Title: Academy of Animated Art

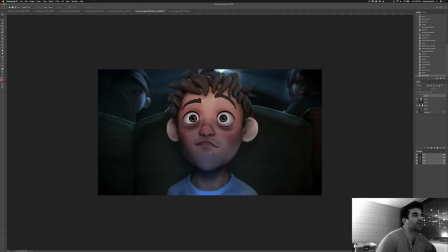Because now there's a little more shaping on the face, and it would be nice, maybe run like an ambient occlusion on the ears, because the ears feel a little bit like glowy, and just kind of place that in there. And then watch this hard shadow on his forehead. But really it's just about like managing these levels and pulling things into place a little bit.
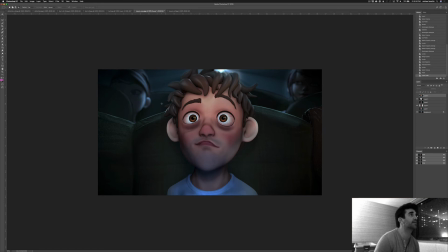But I think you're coming along really nicely. For just a couple days of work, this is really, really good.
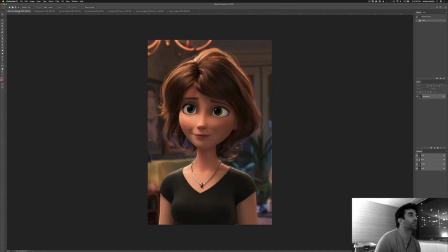All right, moving on to Abhishek. Really great update here. Love the room, love the posters on the wall. This is your reference.
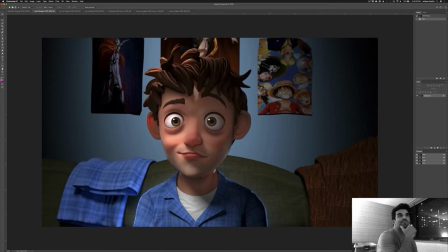Biggest thing that, like, I love these posters, and this is something that happens a lot with CG artists, is that when we add something, we like want people to see it, but in reality, we want to put those out of focus. So we were talking about the depth of field in the other shot, in the alley shot from Karl,
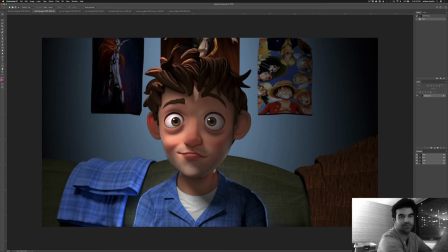and it's the opposite problem, where now we want that to feel like a little bit smaller, because a human is a little bit smaller in space. So just like we'll throw like a just a little bit of blur back there.
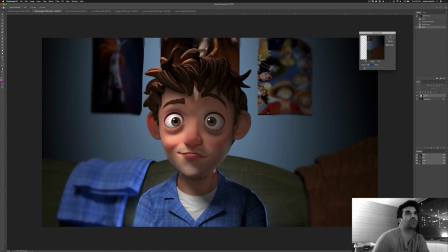Blur. Because really there's, actually let me do it this way. Because actually there's a problem right now. Well, a couple problems. Number one, I'm not really feeling like there's a drop shadow from those posters onto the wall. They feel like they're just floating over light.
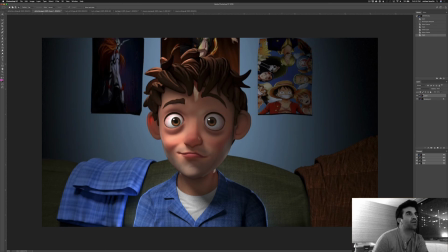The other thing is like the middle poster seems okay, but the two on the sides feel a little bit like their texture is a little bit stretched. Like the one on the left feels squished, and the other one on the right, like a couple of the characters feel a little wonky.
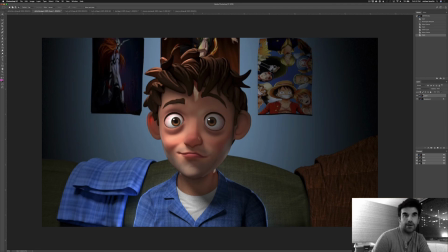So I'm not quite sure what's going on there. Yeah, let's just go ahead and blur this up. So like this level, and then we want to just take all the, only isolated to the stuff kind of
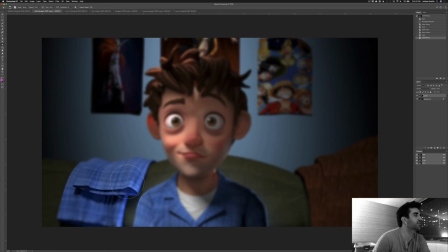back behind the couch here, and behind him, obviously. Okay, just a quick mock-up there, so you can see like a little bit of depth of field back there. It really kind of helps us pop into the center here on the character.
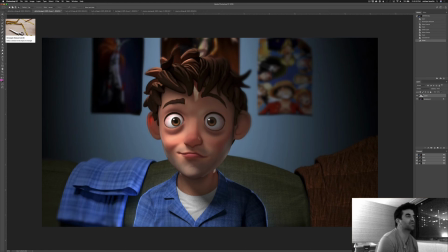Now, the other thing that I wanted to point out that I was noticing was like I really, really love the shaping on the face. Like this across here is looking just beautiful. Like right. Okay. Like the shaping coming across here is just looking so nice.
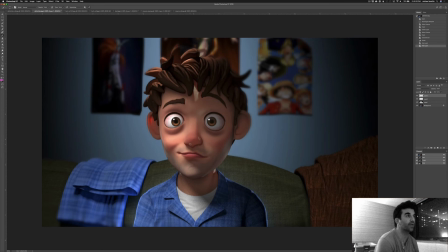And I really like the color that you're getting. I think his skin tone is feeling really good. And I think that's looking quite nice. The area that I would really like to go away is this.
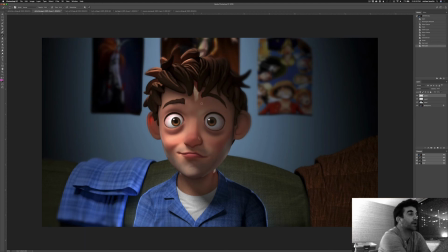I just want to eliminate that for a couple of reasons. One, it's looking green and taking away from the nice skin tones that you've created elsewhere on him. And two, it's just like a really harsh shape on the face, and you don't want that.
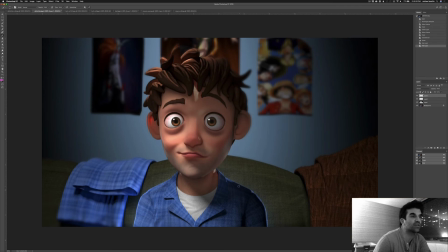I'm also kind of seeing it here, and I'm guessing it's the same light. And I'm guessing the reason why you added it was you wanted to create a little bit of rim here, and that's totally valid. But what we want to do is a couple things. A, let's tone that down. Let's make it about half the intensity.
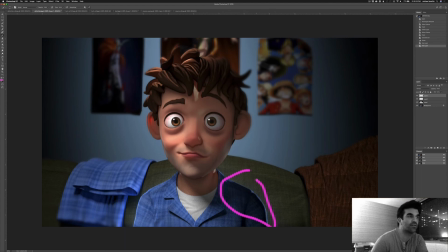Let's soften it up. Let's isolate it to only about like this part of his shoulder. If it's not, let's make it a spotlight and really kind of zero it in. And then it would be nice if we got a little bit of it here too, over the couch and on the towel there. The blanket, I guess. You don't just keep towels on your couch.
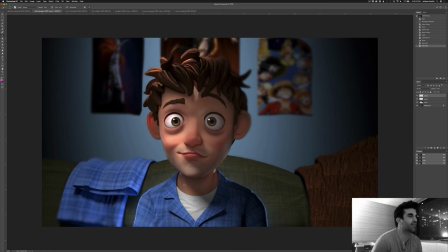And then, and this is because it's temp render stuff, but like watch out for noise in the shadow there. The eye dings, let's like inch them down so they're like right there, and then add a little bit of glow to them so that they are, because they look a little crispy right now.
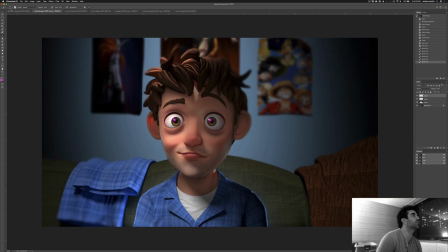Let's add a little bit of, and I know that in the reference it's a little bit tighter.